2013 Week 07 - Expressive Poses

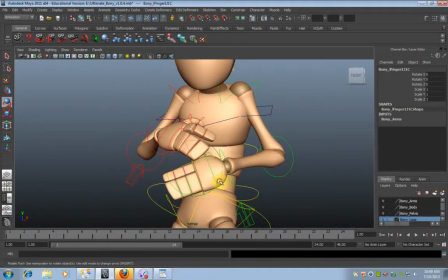[28:12]
So here as well, on this one, have them at different angles. And maybe this one here will have more of a feeling of tension to it instead of the other one. And that one could be more smooth.
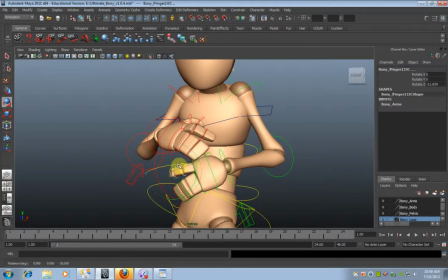And the fingers shouldn't allow you to do that, but they do. That's not something a finger can do.
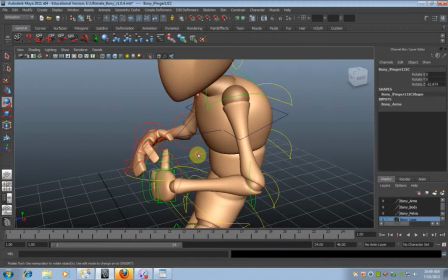[28:42]
So try to remember that. That just helps to achieve this mysterious concept of appeal.
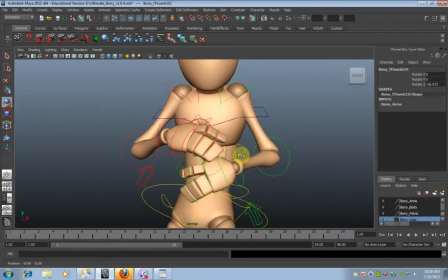[28:51]
When things are broken with a 3D rig, it becomes unappealing.
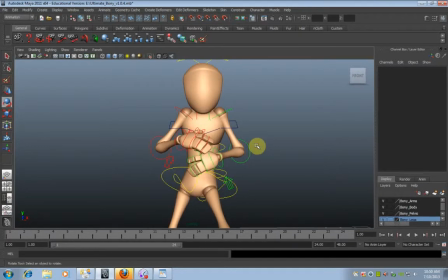[28:58]
Now, this is what I got from my analysis of the pose. Then we have to think back to what we said about clarity. Now, with this particular pose, do I feel that I'm getting the same sort of clarity of the pose that I wanted to?
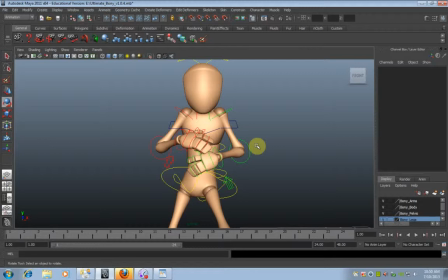[29:15]
Do I feel that this person is fearful, or what's going on? And I don't really feel that at the moment. I feel that there is perhaps a certain amount of that, but what's getting me here is perhaps the pose,
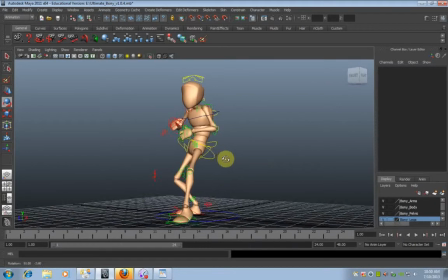[29:32]
the way that I'm looking at this, and perhaps even the camera angle is not allowing me to read it. So here, from this particular angle, I may have a feeling as though they're fearful, but I don't feel that I'm reading this properly.
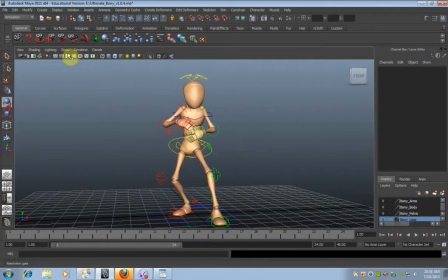[29:52]
Now, and one thing that we can do here to get this silhouette that I was talking about, I'll hide the grid, and I'll hide curves as well. If I press 7,
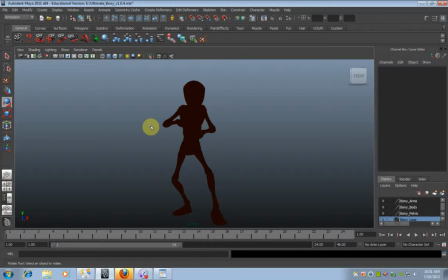[30:07]
I get a feature inside of Maya called the fully lit version. The numbers in Maya, if you press 1, 2, 3, 4, 5, 6, and 7, give different shaded results.
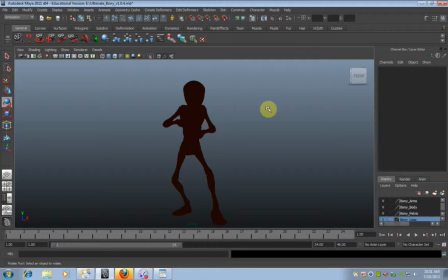[30:24]
1, 2, and 3 are mainly to do with the resolution of polygons and NURBS objects, but 4 will give you the a wireframe representation of your character. 5 will give you flat shaded. 6 will give you any textured patterns that you might have applied to your character.
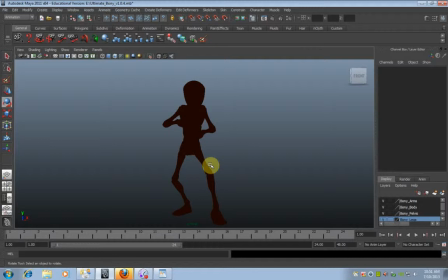[30:43]
And 7 gives you lighting. Now, that's all well and good if you've got lights in your scene. If I have a light in my scene, it will show you the lights and what they will approximately look like. If I've got a point light, it shows you the way that the lights will look.
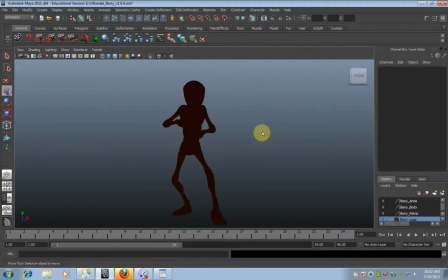[31:00]
And that's great, but that's not the reason why I'm showing you this. The reason I'm showing you this is because if you press 7, it also gives you your silhouette. It gets rid of all of the surface detail, and you can instantly say, does this person look frightened?
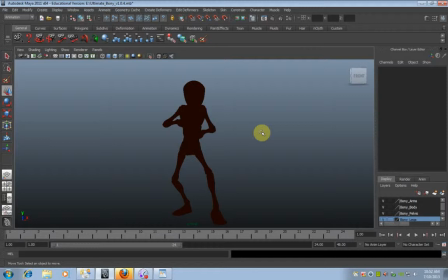[31:16]
And in my opinion, he says, no, it looks like he's about to start boxing. This is the ambiguity of a silhouette. And it's your challenge as an animator to try and move this around until you get to a position where you feel that
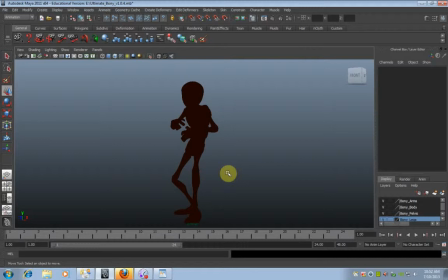[31:35]
the silhouette is giving more of a feel of that emotion that you're trying to convey. And if you're not getting what you want, then you maybe have to go back and get your controllers and do something
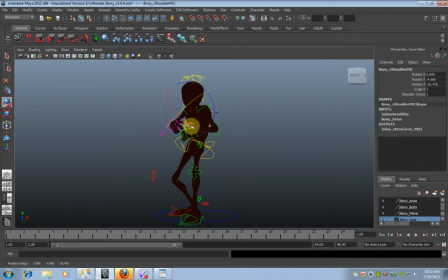[31:51]
which is going to change the way that that pose looks and convey that more clearly.
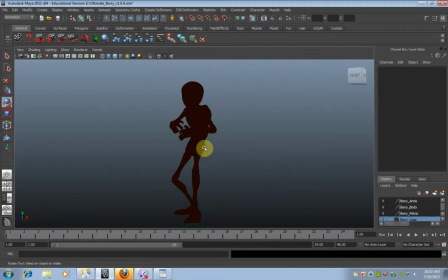[32:05]
Okay, so maybe just moving the arms ever so slightly, or here perhaps I'm getting a bit of overlap on the feet. The feet are perhaps too far in one direction.